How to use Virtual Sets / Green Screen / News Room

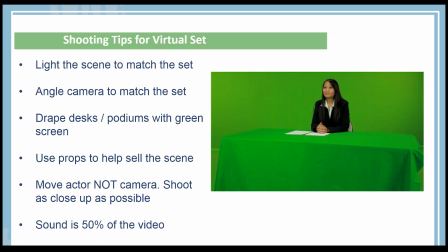Some of like our newsrooms have a 45 degree angle, so you can look straight on, or you can also use the angle that's more at 45 degrees. So you'll need to adjust your actor to look like they're kind of sitting at 45 degrees to match that scene of the virtual set.
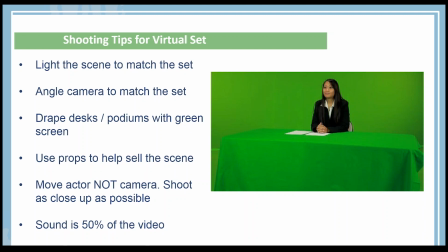So think ahead of which ones you might want to use and then make sure you get the shots you need for that. Another really cool trick is draping desks and podiums with a green screen. As you can see, that's an example we have here in the picture here. So what you can do is just throw a green screen over a desk,
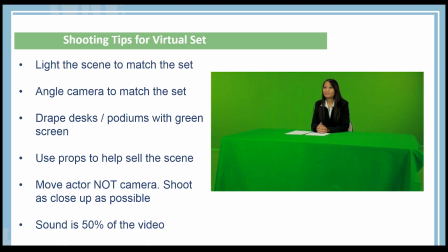and then that allows your person to rest their arms on it, put paper or any other something else on it. And when you bring that into the virtual set, which you'll see in just a few minutes, when we go over it, is it really adds a realism to it.
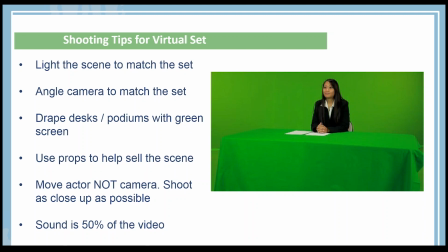So it's a neat little trick to do like that. And to continue on that thought is using props to help sell the scene. So when you film for a virtual set, it really adds to the realism when you use real objects. If you have actors and stuff, if they can interact with real objects on the virtual set,
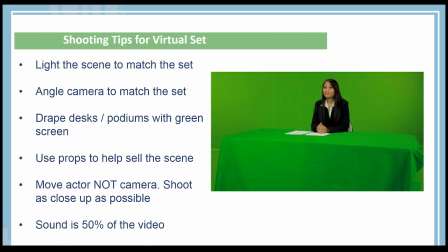it just adds to that realism to it, because it's not just the person and the virtual set. There's real things that happen on there too. So if you can think of different props, and again, this is a good example of that picture. There's paper sitting on the desk. You have a pencil sitting there. But you can even get more advanced things they can interact with.
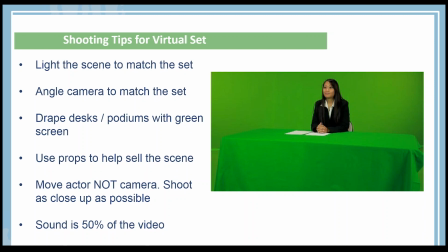And it just really helps sell the entire scene. Another good tip is move the actor, not the camera. So basically all that means is, like I talked about, when there's multiple angles, You don't need to like readjust your camera and move it all around. Just basically, you can just turn your actor, and if they're sitting at a desk, just turn the desk to match the angle.
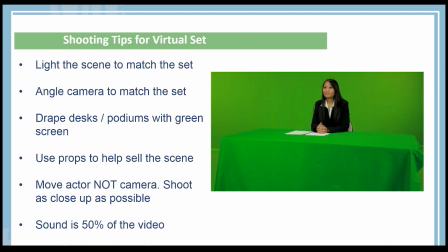So you don't have to keep moving your camera. So it's one of those nice things with a virtual set. It kind of can simplify your shooting. Also part of that is shoot as close up as possible. And basically what this means is you can lose quality when you zoom in on an image.
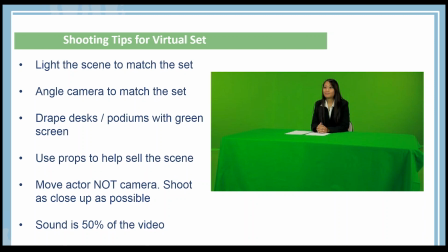You can start to lose quality, you can pixelate. So if you start by shooting your video as close as you can to your subject, then and if you need the full body, if you're thinking about that, then you still need, of course, to get the full body, but get as close as you can so they fill the frame. That way, later on, if you need to zoom, it's easy to zoom out, basically.
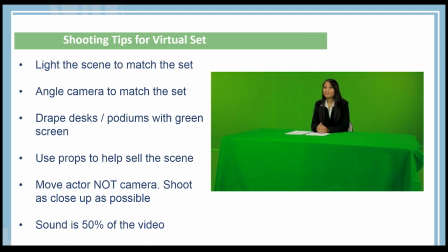So if they need to be a little bit smaller in the virtual set, it's easy to zoom out from them than zoom in. So that's why you want to shoot as close as possible to, but still, of course, get the angle you want. And then the last part is sound is 50% of video.
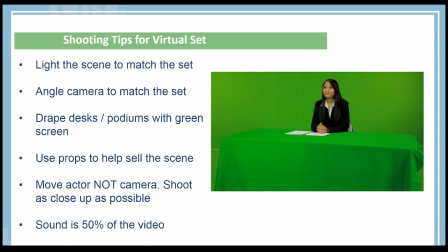And basically, this means is just do your best to not, if you can, I should say, don't try to use the audio on your camera or your cell phone if possible. And I know that's not always possible, but if you can get a hold of a nice recorder,
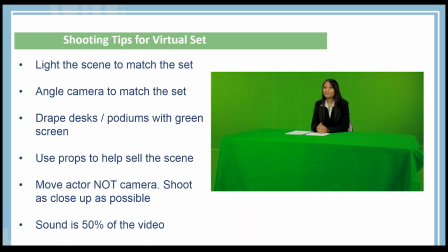or a lav mic or a shotgun mic or something, it just sounds a whole lot better if you can do that. And like I said, I know it's not always possible, but you can get them all that kind of stuff now much cheaper. So if you can do that, it just really adds to the quality of your video when the sound is really good.
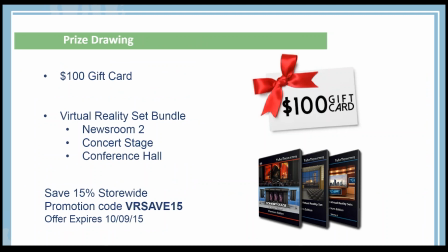Okay. I'm sorry. I guess the microphone was popping just a little bit, so just gonna adjust that a bit. I apologize for that. So if it happens anymore, please somebody let me know, and I'll do my best to fix that.
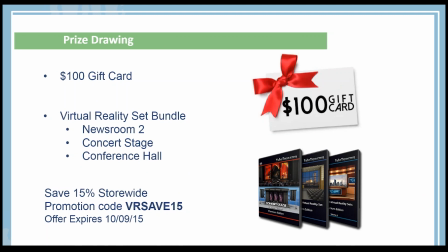Next thing is as you can see, we're gonna do a prize drawing. So our panelists are gonna pick some random people out of the audience, and they'll get emailed. So we're gonna give away a $100 gift card for use for anything in the store.
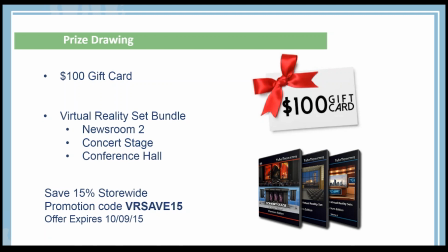We're also going to be giving away a couple of our virtual reality set bundles. And for everybody who doesn't win, everybody can use the 15% store-wide promotion code right there.
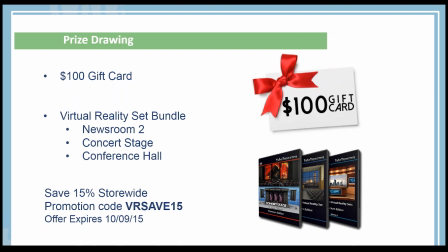It's VRSAVE15. So if you type that in during a checkout, you'll save 15% on anything you purchase in our store. And that offer is good until October 9th of this year.